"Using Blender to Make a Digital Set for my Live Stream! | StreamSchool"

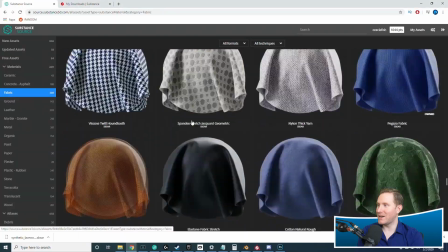12:18 Then after some more set dressing, I decided I really wanted fabric,
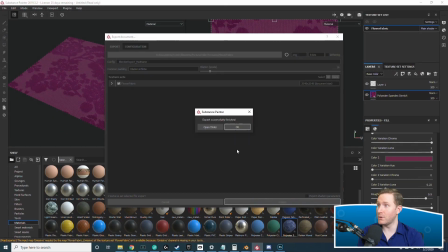12:22 and I found a really cool opaque fabric material with no transparency that would work really well for this.
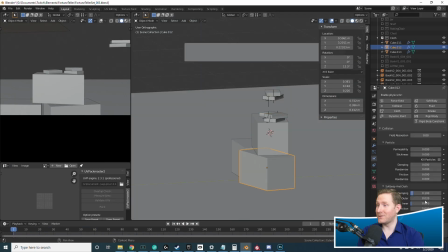12:28 And boy, oh boy, I did a lot of tweaking, simulating, tweaking, simulating, tweaking,
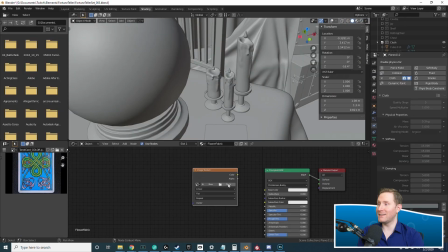12:33 simulating, tweaking, simulating, just over and over again to get it absolutely perfectly how I wanted it.
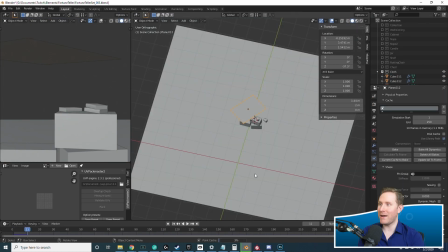12:38 And even after I thought I had it how I wanted it, still wasn't quite right, so I went back and tweaked and simulated even some more until I did finally get it how I wanted it.
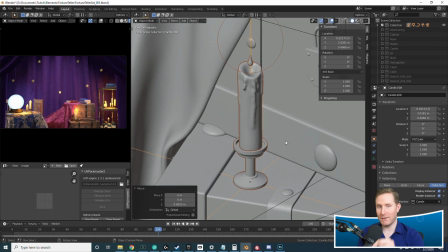12:47 Then I added solidify and a subdivision surface to give it sort of like a rounded edge to give the cloth a little bit of thickness.
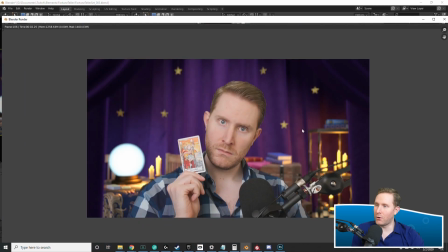12:53 Then we started messing with the comp a little bit to get the depth of field just right.
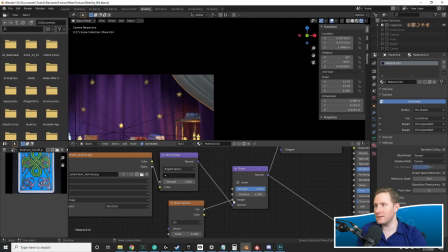12:59 At this point, I realized that the front pieces weren't detailed enough, so I wanted to add some wrinkles,
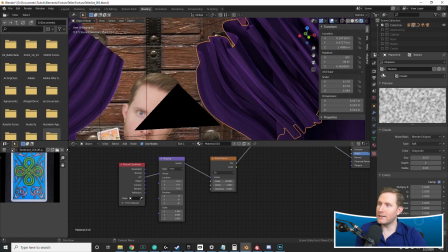13:05 but the bump texturing wasn't looking good enough with the noise, so I decided to add some actual displacement to the front pieces,
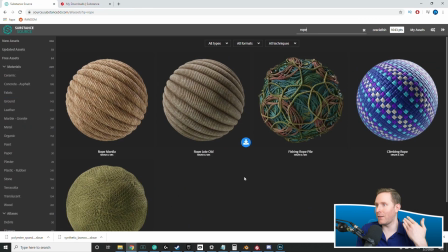13:13 which everything here is modeled to camera. You realize if you zoom out a little bit, those pieces don't make any sense at all.
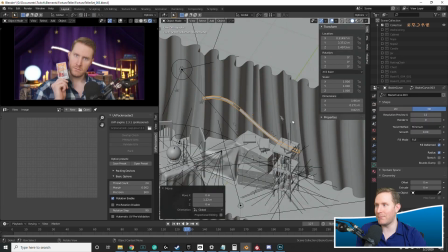13:19 Everything is modeled just for that one camera angle, because that's all anybody's ever gonna see.
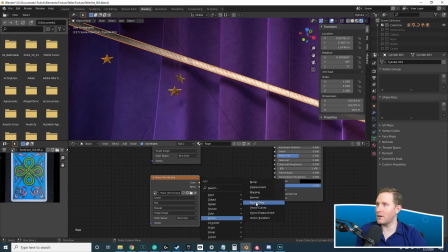13:23 Right here, I realized that the Bezier curves wouldn't unwrap properly for my uses for rope,
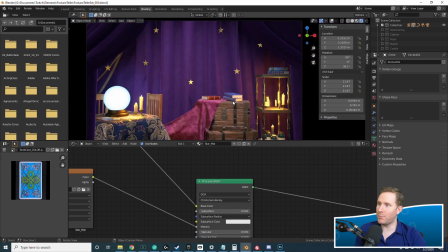13:28 so I decided to use some cylinders instead, just to keep it super easy. And I textured them before bending them.
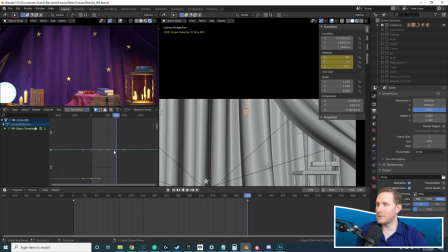13:35 And right here, I wanted to animate some stuff. Again, very scatterbrained while I'm doing all of this.
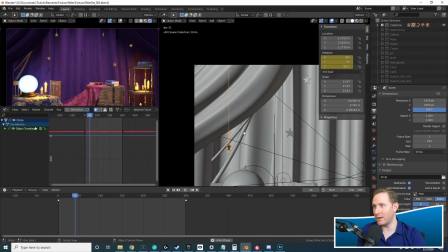13:40 Just what can I do next? What can I do next? What can I do
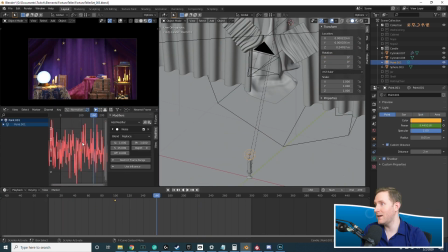13:42 next? But at this point, I wanted to rotate and animate the stars and various aspects of the scene, being very careful to make sure that they looped perfectly at 10 seconds.
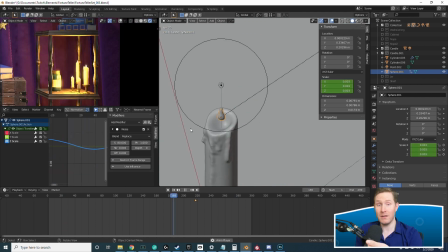13:51 So for instance, the stars could only rotate in 360-degree increments.
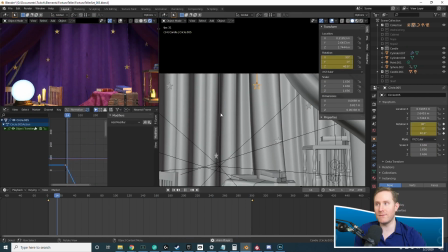13:56 So either 360 or 720 was about all I was gonna do.
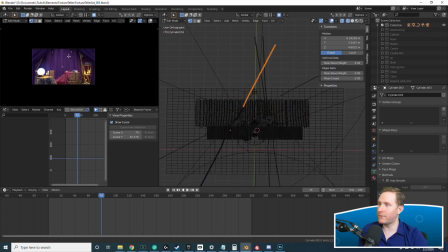13:59 And then with the flames, I did some noise for the lights to flicker those and have the flames go up and down.
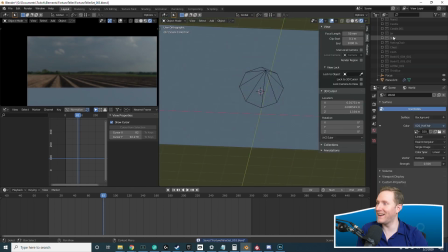14:10 A little bit more model detail in the scene. I just wanted like a cool psychic looking eye up on one of the shelves, just stereotypically, I guess.
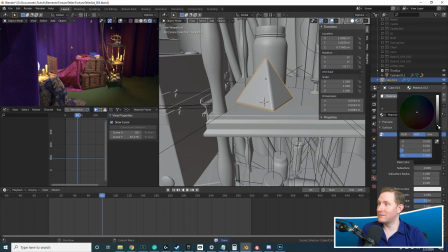14:19 And right about there, we're getting close to finishing.
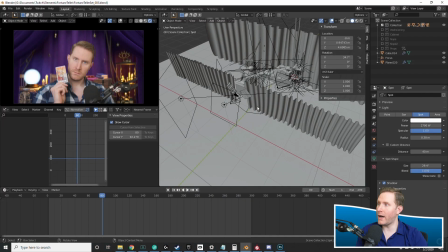14:23 At this point, I decided I wanted to make the crystal ball a holdout, which you'll notice I do to make it transparent so we can composite in.
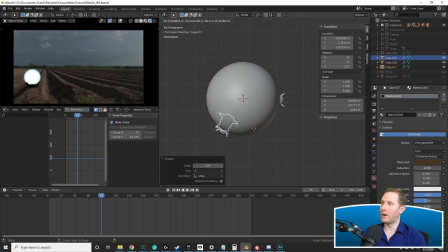14:31 Oh, right. Here I decided to add some more detail to the crystal ball with these fish, since I'm the oracle fish.
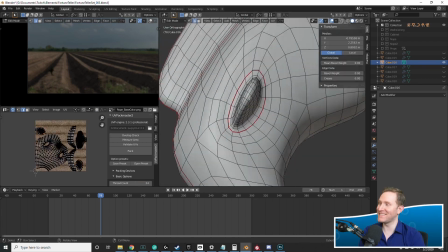14:38 I added these little fish to the base of the thing and realized the solid color of the crystal ball just wasn't going to cut it in terms of detail,
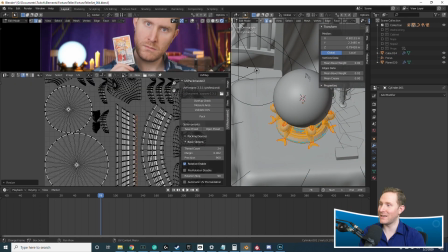14:46 so I unwrapped all of that to take into Substance Painter to add more detail to.
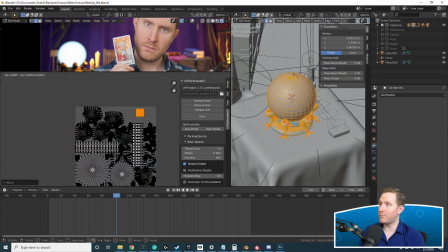14:51 And when I take it into Substance Painter, you'll notice that I bring in the actual crystal ball as well.
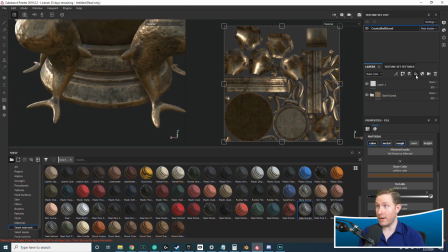14:56 That's 100% just to bake the occlusion to the fish so that all of like the dirt buildup and stuff looks proper.
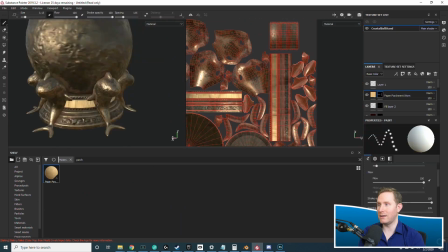15:04 I delete that copy of the crystal ball the second I get back into the scene. But add some really cool detail.
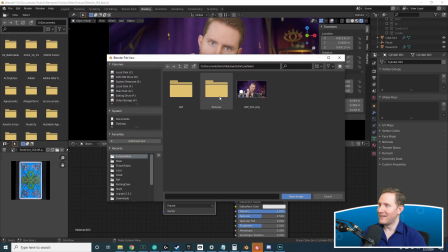15:10 I thought I'd add some eyes to the fish, but that just looked bad. Once I add that, the crystal ball base looks so much better.
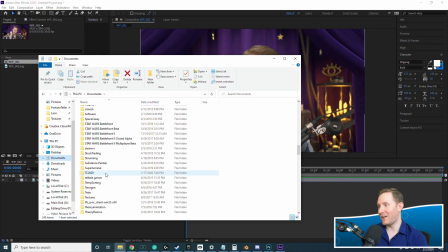15:18 And then here is where I add the transparent holdout to the crystal ball, and I look for a stock animated stars resource that I had used previously,
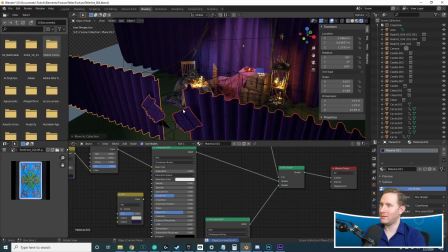15:26 just to add to the crystal ball. And that's sort of what the final comp looks like.
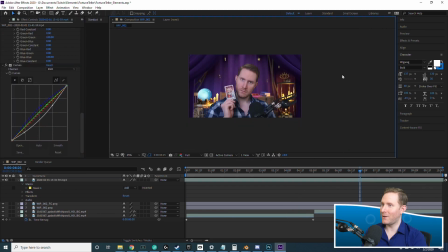15:32 We hop back into After Effects, put it all together with better green screening, do some color correction, which I apply later as a LUT in OBS.
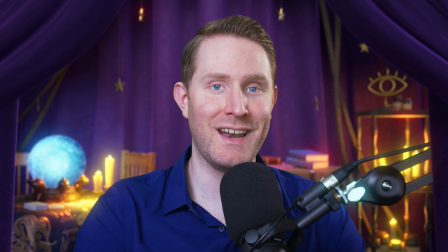15:40 And this is the final set. And this is me in the final set. If you found this video in any way, shape, form, or fashion even remotely helpful,
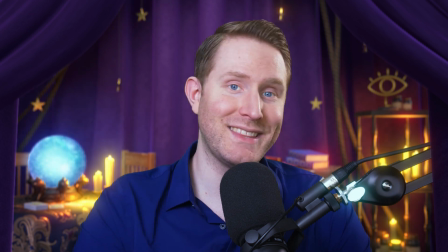15:49 or just enjoyed watching the process, make sure you hit that like and subscribe button below the video.
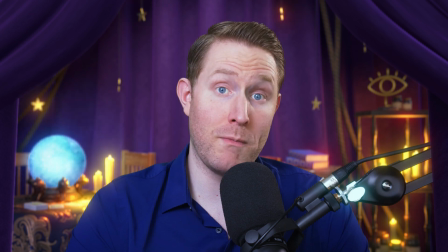15:54 And let me know in the comments if you like this format and want to see more stuff like this in the future. Also, just a friendly reminder that I am live every Tuesday, Friday, and Saturday at twitch.tv/oraclefishlive if you want to come check out my digital sets in real time. Until next time, my name is Chris Folea.
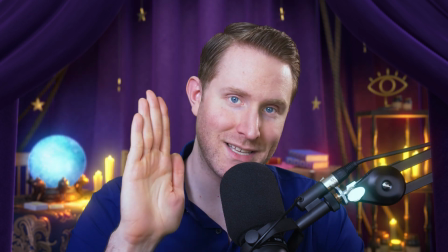16:10 Class is out.